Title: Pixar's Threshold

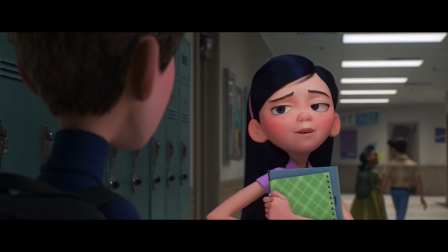[24:41]
So the scene feels busy and realistic as it establishes the location,
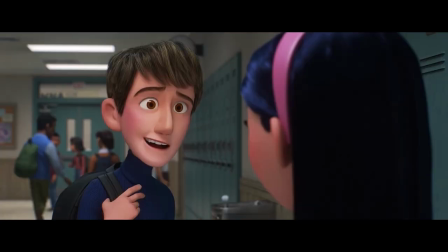[24:46]
but the whole world focuses in on and enhances Violet's change of emotion as it goes on.
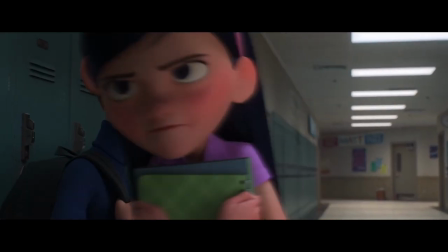[24:51]
The same tool of crowd work accomplishes a lot of different tasks in one short moment.
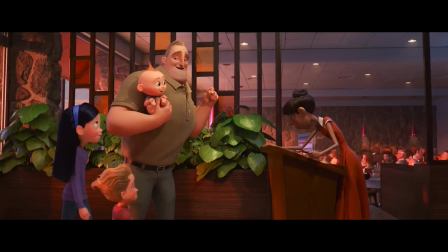[24:56]
I do also very much enjoy Violet being a bit more featured in this movie relative to the first one.
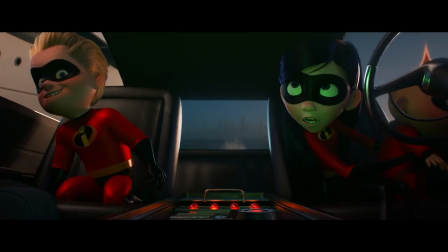[25:00]
Dash had some really stellar moments in the first film and is less emphasized here where Violet steps up to have a cool evolution with Bob and I like her being a bit more strong-willed here.
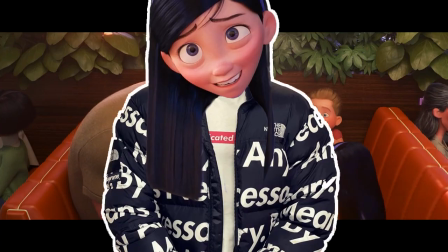[25:10]
Normally she doesn't ever drip like this. As for Dash,
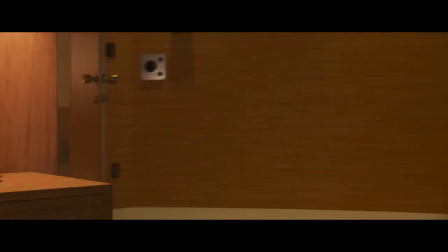[25:14]
Huck Milner plays him this time around replacing Spencer Fox and I've always been
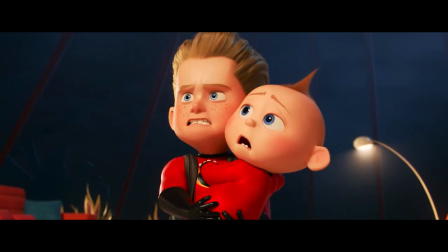[25:19]
absolutely floored at how close to identical these two people sound.
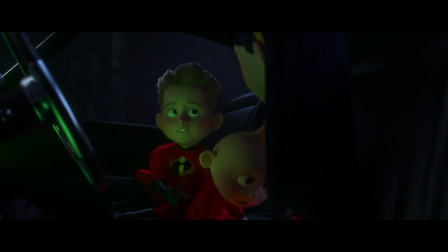[25:24]
You can tell the difference at moments but only just and to find two kids that far apart who sounds so similar who can both perform the same character that well is absurd.
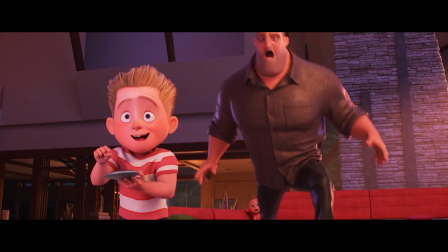[25:35]
But it's something that Pixar have actually done twice here and with Nemo.
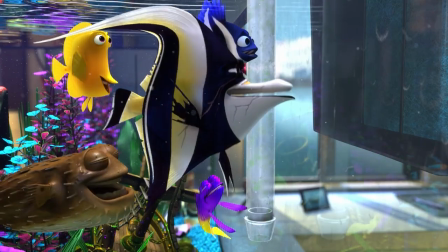[25:39]
Originally Nemo was played by Alexander Gould and then in Finding Dory was played by Hayden Rowlands and it must be a very strange
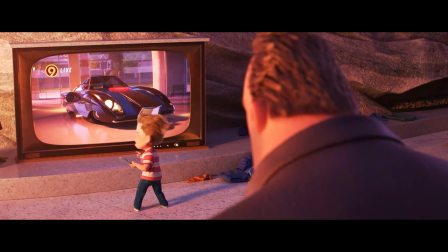[25:46]
and intricate and very scary world to find kids who sound the same and can perform the same roles that far apart.
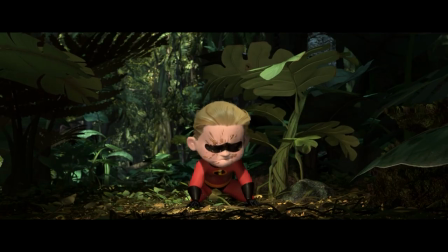[25:54]
I think the less I know the better.
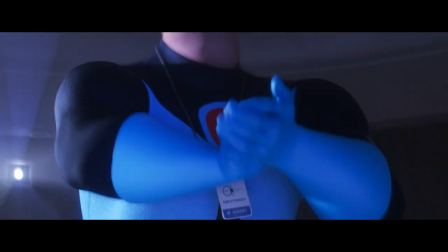[25:59]
Bob's physical animation and Craig T. Nelson's performance remains so compelling and again he's really the heart of the story going on here.
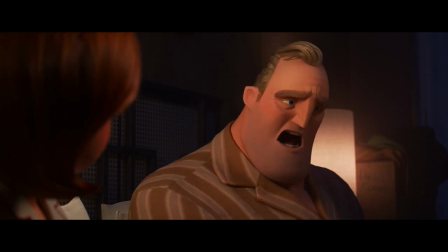[26:07]
During tense moments his body or facial language does a lot to sell his own frustration at his own lack of control of the family situation.
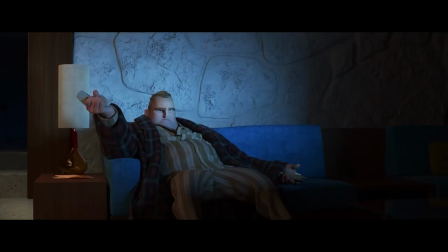[26:14]
His annoyance at his own struggles and inadequacies rather than him lashing out at anybody else.
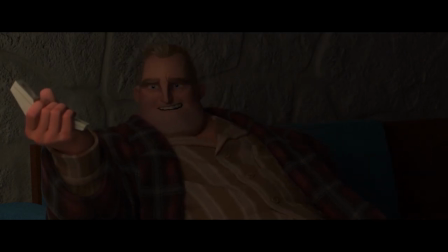[26:19]
It's a nicely balanced and careful arc for him and I do really enjoy watching a dad figure who's kind of allowed to
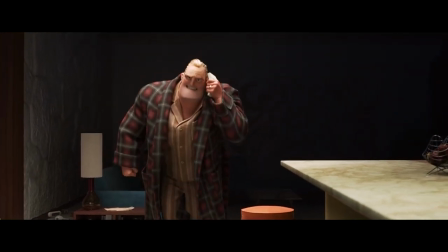[26:25]
express himself like this and show emotional weaknesses without being judged or punched down for it.
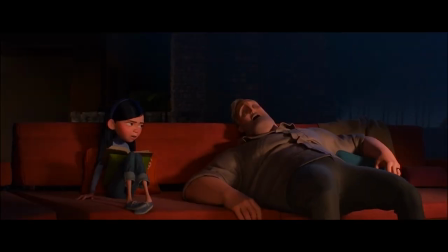[26:30]
And for how his raw emotion comes across so well without him really suppressing it.
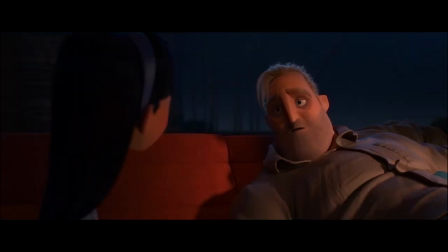[26:35]
He quite possibly could have come across as too aggressive or too willful or closed off and within the position he has within the family you kind of don't
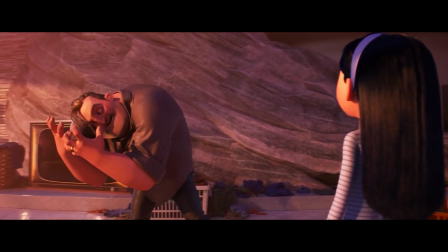[26:43]
want him to do that. but he rarely crosses that line and the humor really polishes up his weaker moments until we understand how the situation
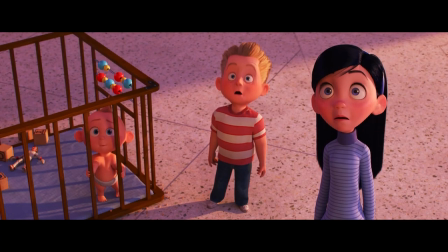[26:50]
is funny and how he's attempting to really grow through it, like fight his own emotional instincts.
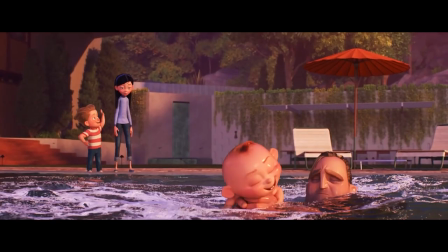[26:56]
It's very endearing. Again, he's the heart of the movie here and it works very, very well. I really like Helen Parr as a character in contrast with that.
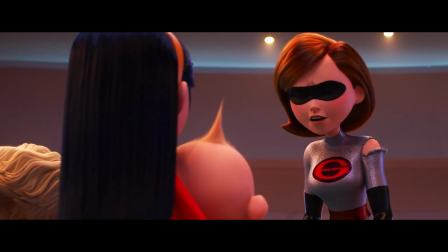[27:04]
Now, the flexible one who felt like she needs to hold it all together is shown that her protective nature can give way to trust and pride,
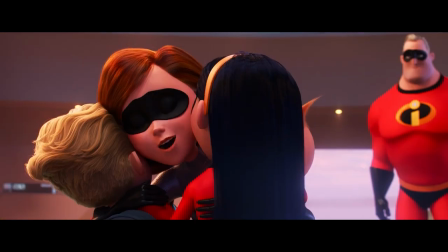[27:11]
that she can rely on her kids and her husband to be okay when she's not around is something I think could have been emphasized more strongly to
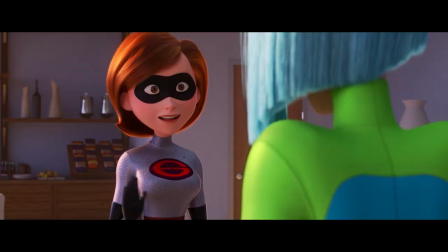[27:19]
show her be more overbearing to begin with, but overall I just really do like Elastigirl and think she's a great and very cool character.
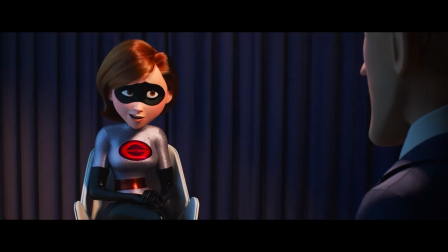[27:26]
I love following a character who is capable and courageous and self-assured and intelligent.
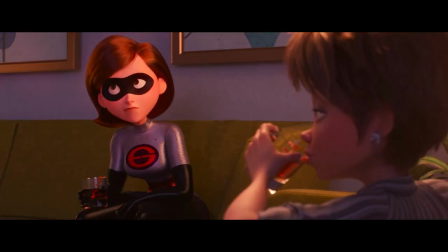[27:31]
Often Pixar works follow a protagonist who has a rather obvious flaw or arc,
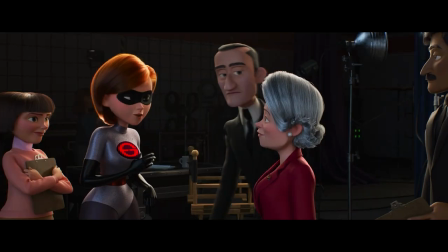[27:36]
but Helen feels very solidly like a character who's had a lot of time to become the person that she is,
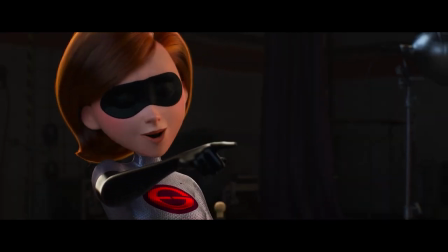[27:41]
is navigating situations with confidence. It's engaging. It feels like the film respects my intelligence with that in a way they occasionally don't.
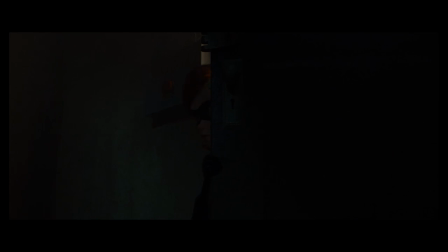[27:48]
Look to Lightyear for the most obvious example of the opposite.
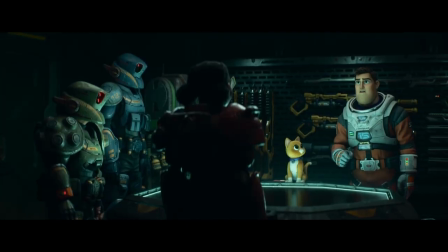[27:51]
One capable character with a forced and obvious emotional flaw who's just dragging three useless idiots behind him
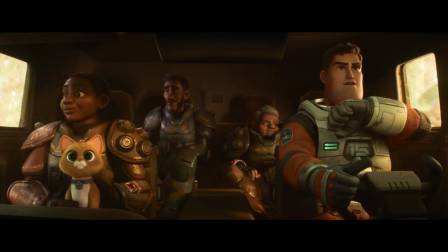[27:57]
is not nearly as fun or interesting as a capable person leading a crew of other capable people.
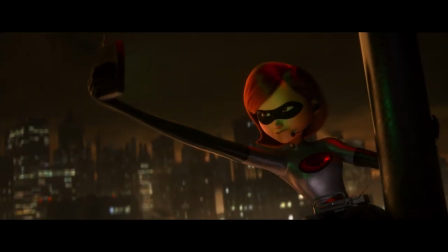[28:03]
Watching a solo hero just be good at what they do is honestly more fresh to me than it should be.
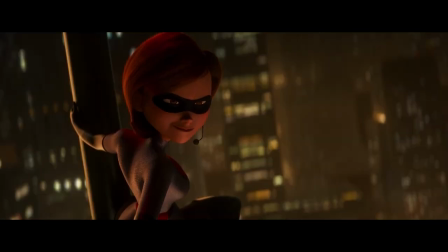[28:08]
Therefore, action sequences in particular in this movie are very, very good. A case can be made that this is the best action Pixar have produced.
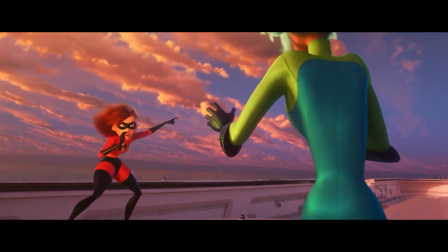[28:16]
Most of these scenes are very ambitious and complicated given environmental continuity, multiple power sets or vehicles and movement being heavily involved.
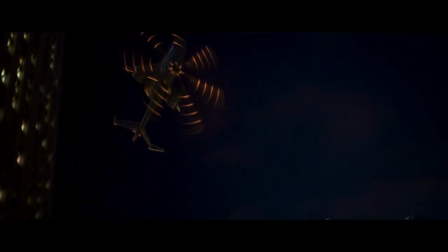[28:24]
You're in a helicopter going topsy-turvy. You're in a boat where the background is constantly moving. You're running through small crowds evacuating a building.
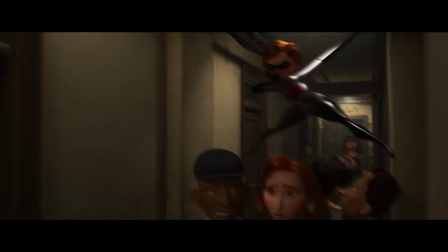[28:31]
There's a constant sense of world speed while the fights are happening over multiple locations, which gives those sequences so much life.
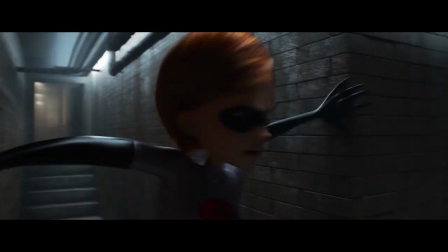[28:37]
They're constantly evolving and changing. Nothing is repeated or feels overdone. Everything is clear, but exciting and tense.
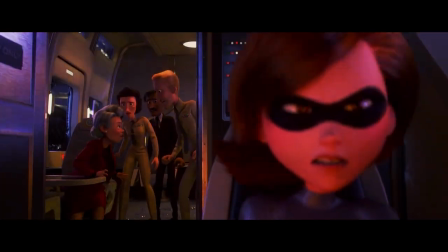[28:43]
The beauty in how one awesome shot that you could feasibly watch the entire scene from lasts just barely a moment to cut to another equally awesome shot.